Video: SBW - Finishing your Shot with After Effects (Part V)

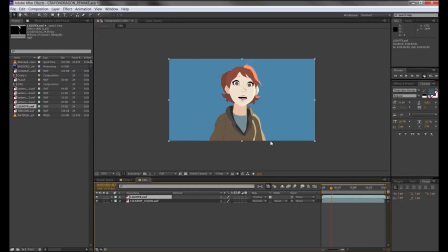[8:42]
So for this case, I'm going to use an overlay. It's not as strong as like a screen or a color dodge. Overlays just intensifies the vibrance depending on what color you're using, which is also affected by, let's say, the color's value.
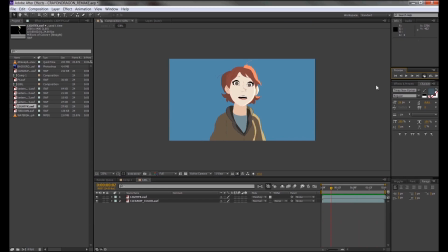[8:56]
Unlike the dodge and screen, which makes everything brighter, overlay intensifies things by either making it darker or lighter.
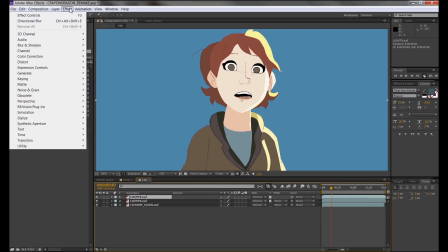[9:02]
I want to make this light look softer, so I'm going to duplicate this light and add a fast blur effect.
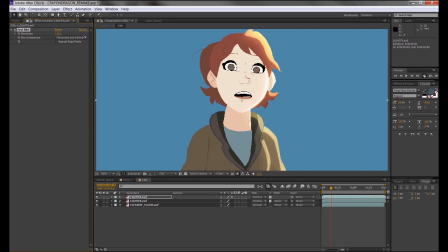[9:08]
This gives the illusion that the light we have is radiating around the girl. This blurred light also has its transparencies locked too, so it doesn't leave the girl.
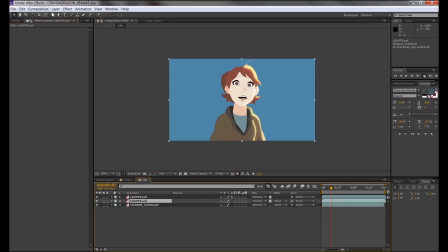[9:17]
I realize I like the light, but I don't want the light to be on the girl's face.
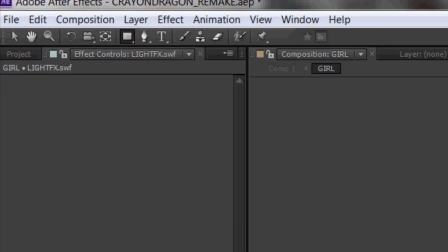[9:21]
Having my initial light selected, I'm going to select a shape tool and use that shape to mask out the light on the face.
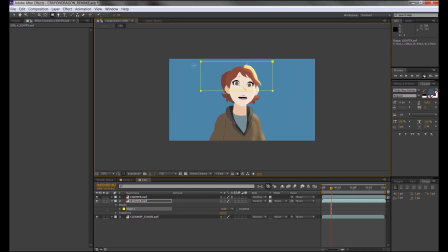[9:28]
The shape becomes a mask automatically if you're making a shape on top of a layer you have selected. But you have to be sure the thing you want to mask in or out is selected. Using the shape tool alone might actually just make a solid shape.
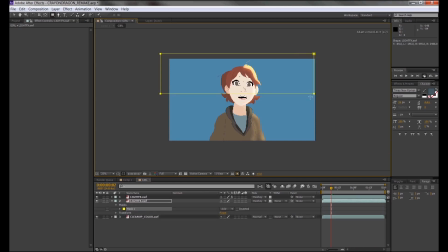[9:41]
For this case, everything that's within the shape will be shown, but everything that's outside will be left out, or masked out. So I'm going to draw two rectangles, one on top of her hair and the other being on her body.
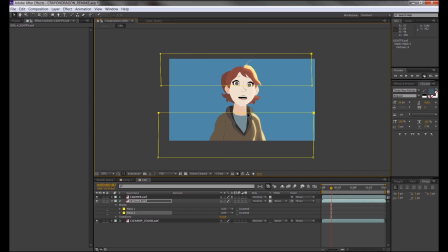[9:55]
Now everything has light except her face. I'm going to manipulate the shape so I get a light setting that I like. For example, with the girl's body, I don't want the light to be completely on her. Maybe it'll stop after her upper chest area. And if I click this arrow to open the mask properties,
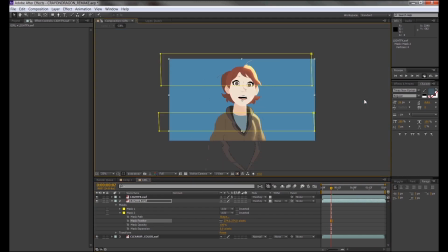[10:11]
I can adjust things like the mask feather to give it a nice fade effect. In the end, it works well with the other layer with the light that's blurred. Maybe the mask that has her hair could also have some feathering properties. But there you have it. As promised, that's how I did the light effect for the girl alone.
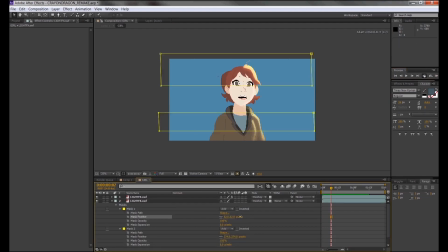[10:30]
And all this is just happening in her composition only. So if we actually go back to our main composition,
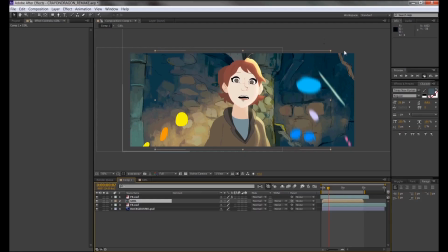[10:38]
only the girl will have the light effect that we applied, and everything else will be unaffected. Think of it like a hierarchy or a tree. On top of it all, you have one giant composition, which is your master one. Within that composition, you have many other mini comps. And within those mini comps, they have their own thing going on.
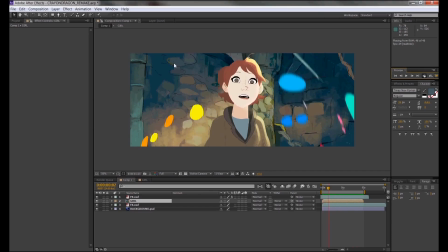[10:57]
If you put those mini comps and the master comp working all together, it creates some nice complex stuff you can do. That's why After Effects is fun. I'm thinking maybe I can push the girl's colors more. If I go to effects,
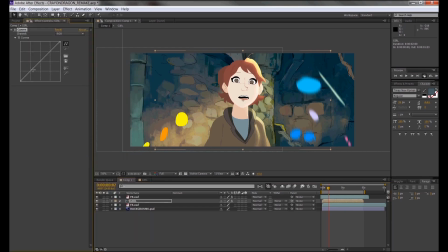[11:10]
I can find a color correction effect like curves and just play with the curve settings to get a type of color correction that I want. It's really cool because depending on how you set your curves, you can get a lot of cool different color variations.
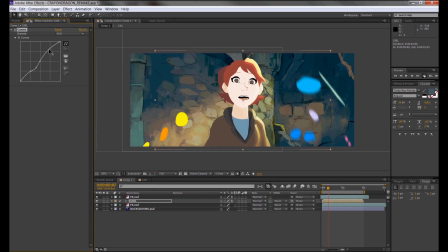[11:24]
How it works is that things on the lower left apply for darker colors, while things on the upper right mostly affect colors of the lighter scale. Bending this line on the graph will affect the way these lights behave and function.
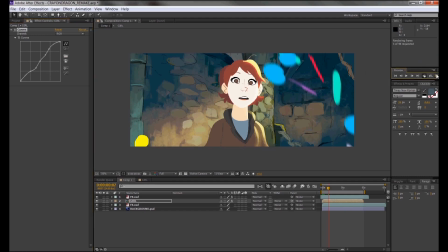[11:38]
With this effect, you can do things like strengthen the contrast, weaken the contrast, actually just invert the colors. Maybe she seems a bit too flat and I want to have some more lighting on her.
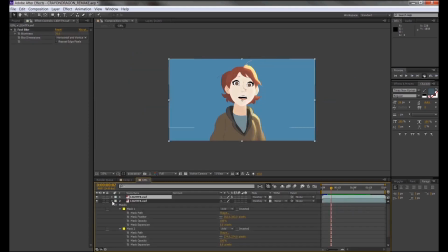[11:52]
I'm thinking some warm shadows will do the trick for her. If I go back to my girl composition, I'm gonna make a new solid object.
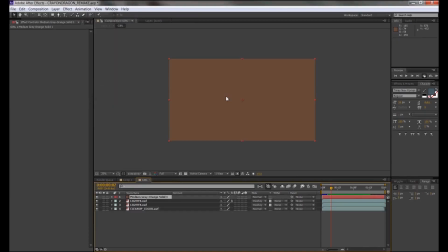[12:00]
That's if you go to layer, new, then solid. A window will pop up asking what's solid, but I'm gonna just go with a warm color, like a dark brown, and just create it.
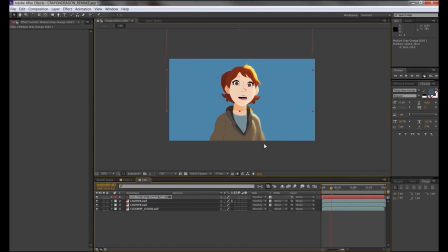[12:08]
Size don't matter, because I can always resize it here in the composition window. Instead of switching it to overlay, I'm gonna use soft light, which to me is a peewee version of overlay. It's more subtle. To give it a more faded look, I'm gonna blur the shape so it has that nice fade.
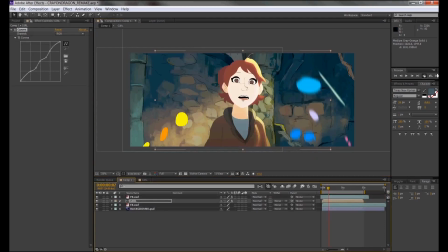[12:25]
I'm then going to place a shadow on the lower part of the girl so it looks like light is fading away as it descends. So if we test that shit, the closer we get into it looking desirable, I guess. But I have to say, it looks a lot more vibrant and it looks less flat than it originally had, even with that light setting.
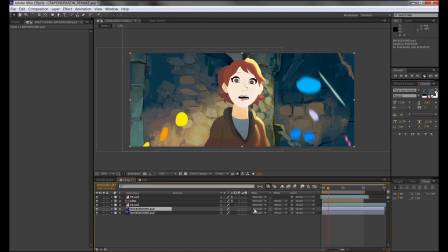[12:44]
I realized that the accents in the background might be stealing the scene here.